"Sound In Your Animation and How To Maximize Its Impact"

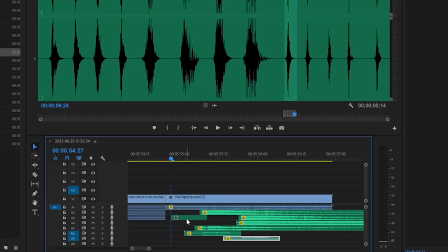Like that, boom. And what I'm actually going to do is another tip you can do is you can speed up your sound so that way it has a different pitch and a different sort of like sound,
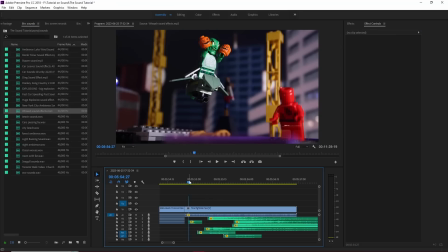and it can help differentiate it from everybody else using the same sound because we all use the same whoosh sound, like not even just brick filmers but every YouTuber.
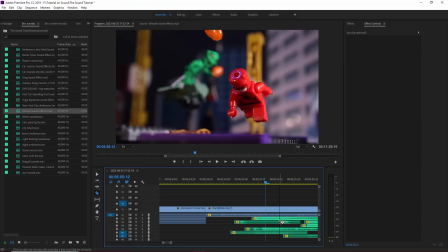And we got lucky here because it seems like Daredevil is jumping at the same time that Goblin's throwing the bomb, so that way the whoosh sound accounts for both.
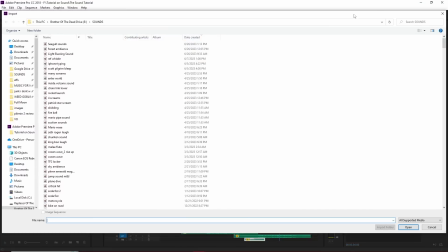Alright, now what I want to do is add some footstep sounds because he's taking some steps.
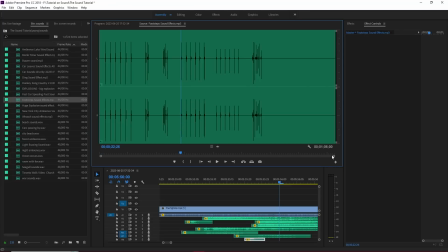I always use this one. The only downside is that I have to kind of like I have to extract each individual footstep from it, and it's kind of tedious.
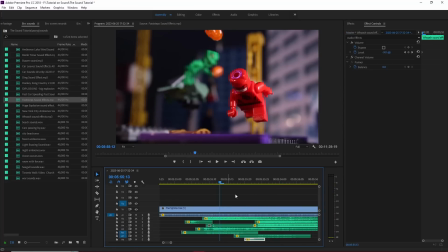But whatever it takes. Every time he hits the ground, that's when I gotta make the footstep sound effect activate.
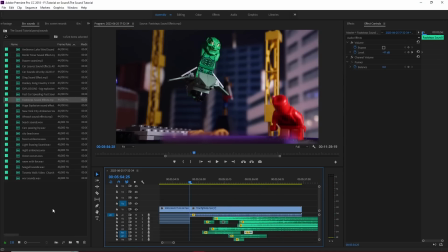Okay, so I do want to have a sound effect for when he pulls out the bombs. So yeah, like that.
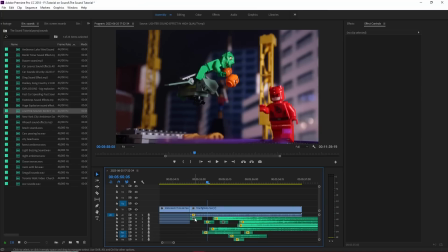That's kind of like that sounds a little bit dangerous. I could maybe I could do something better.
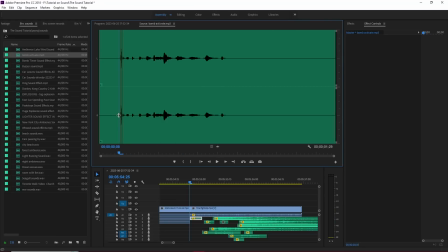Maybe I can use the bomb activate sound. So let's just cut it there.
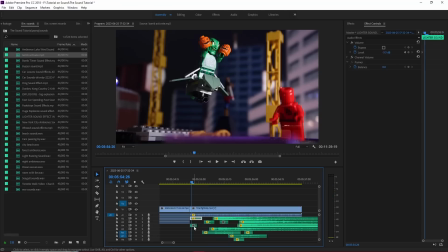Excellent. That has the high-tech sound that Green Goblin's known for, but it also still has the kind of mechanical sparking sound that like a bomb would have.
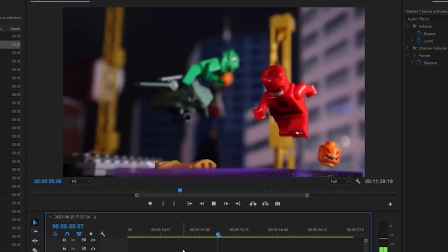So that's what I mean when you can combine 2 sounds to make something completely new. Now the last thing left is just for the Goblin glider.
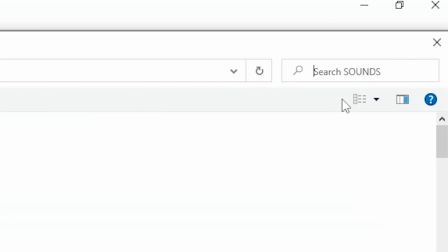Now for this particular glider, because he's the weed goblin, I use a bong sound.
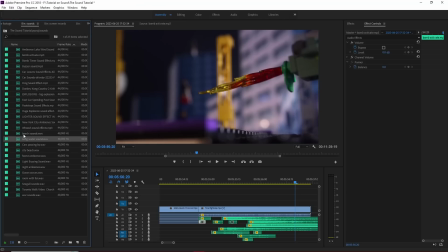I think it's funny. So let's see the water. feel bad for the young people watching this, but he's the villain, so don't do drugs.
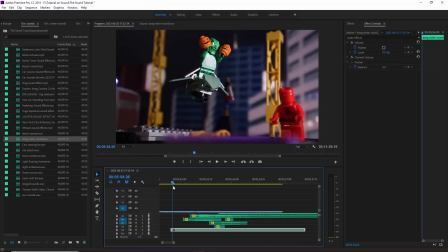Actually, no, I don't think I should turn it down because I want it. That's the hard part, right? I want this to be audible. So right now you can see it's peaking a bit.
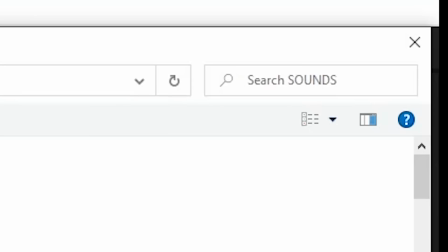I'm gonna have to fix that in a bit. For now, let's just put the sound effects together. So let's see where's my hover sound. Hover.
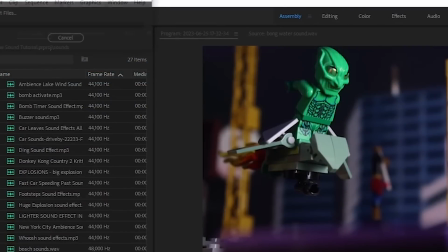I have a hoverboard sound. Hover engine. This is the one I typically use for this stuff.
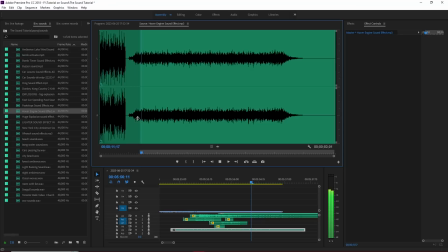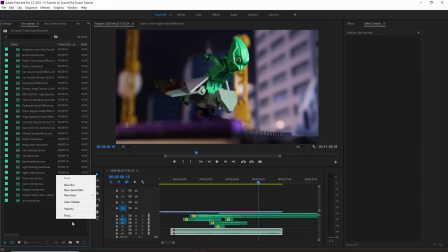And now the sound for when he actually takes off and goes forward. I actually do have a sound effect for that too.
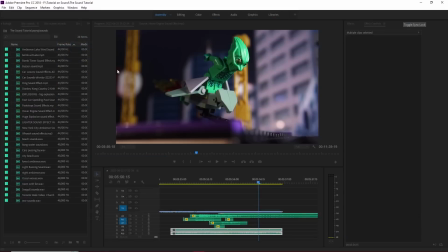Jetpack. And it's from Fortnite. Can you believe it? Well, I know I have another one too.
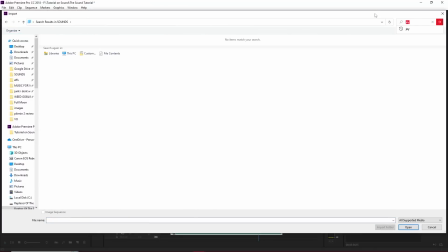Let's see. Let's just add in jet. See if I have that. I swear I had one. Jet takeoff.
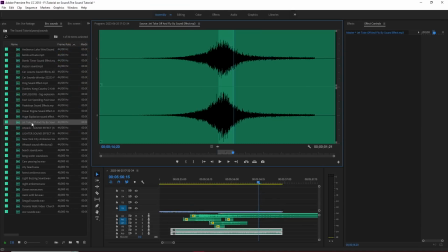Yeah, that's what I thought. So what I'm gonna do is I'm gonna actually take it in from the peak of its sound. I'm gonna fade it in when it's the right time for when like he actually like goes forward.
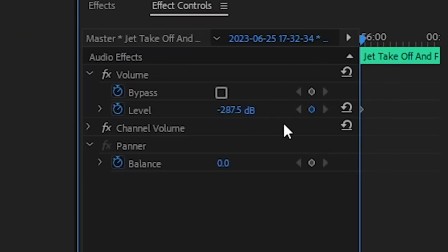So let's do that. All right, boom. Now I want it to be. Now the fade in has to be quick. So I'm gonna add a keyframe right there. And in 2 frames, it's gonna go from 0 to like 100.
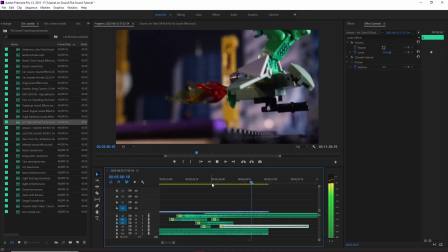Or -15, I guess. Now that's not bad.
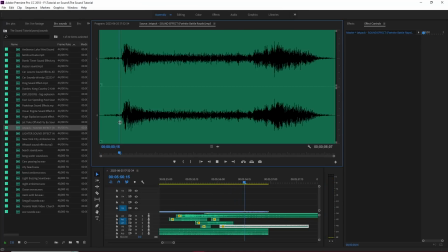Now I just want one last punch. And I like this sound effect a lot for that. That really sounds like you're burning jet fuel.
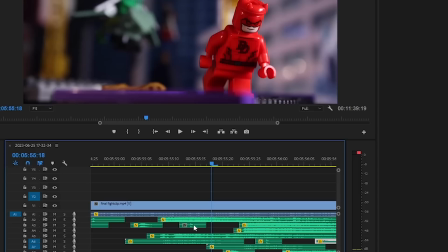Alright, now the only thing is it peaks for a bit. And it peaks right around the footstep sound effect.
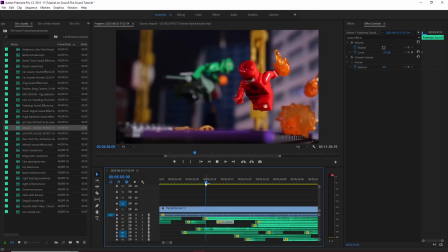So I'm gonna have to turn that a lot more down. That's right there. Now the last thing is the music.
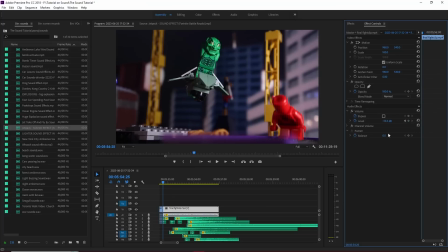Okay, we want to make it so the music is still audible. So let's see what happens if we turn it all the way back up to normal.
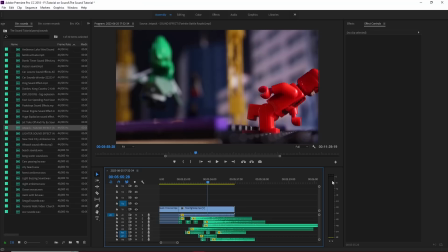Alright, I feel like it's a little loud. It is hitting this -0 to -6 range, which is dangerous, but it isn't peaking.
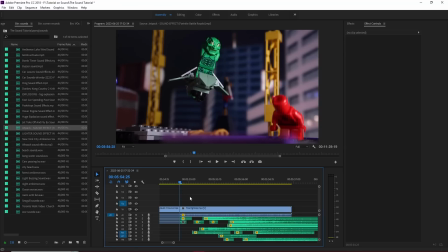Okay, as long as it's not peaking. In a scene like this, when the chaos is really, really going, it doesn't matter if it's a little bit louder than normal, because this is the time you kind of expect it to be louder.
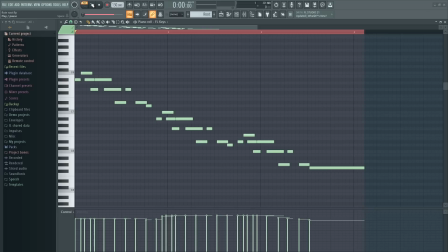I'm excited for this video, y'all. Alright, next up, we gotta talk about music. Now, rule number 1, never use copyrighted music unless you want to die. Now, I actually do want to talk about music for a bit because I can go on and on and on and on forever.
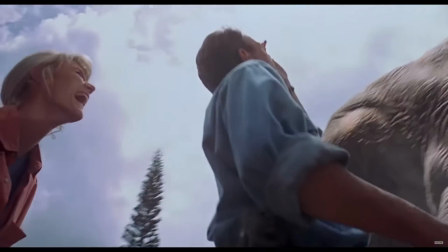I'm serious, okay? I think music is one of the most, probably the most important part of your film's soul, of your film's unique identity.
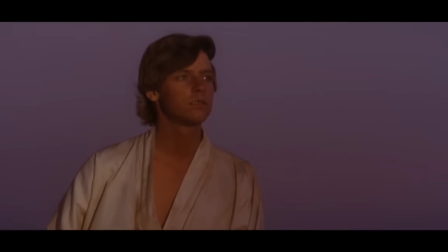It's what can truly separate a scene that no one remembers to a scene that everybody remembers.
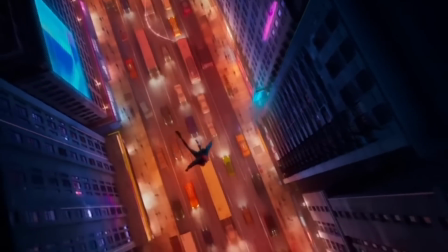And I'm serious about this, okay? Think about the most memorable, iconic movie scenes you've ever seen in your life. Half of that is because of the music, in my personal opinion, in my personal objective fact. Now listen, okay, I know we're making brick films and YouTube animation, so maybe it's not that serious.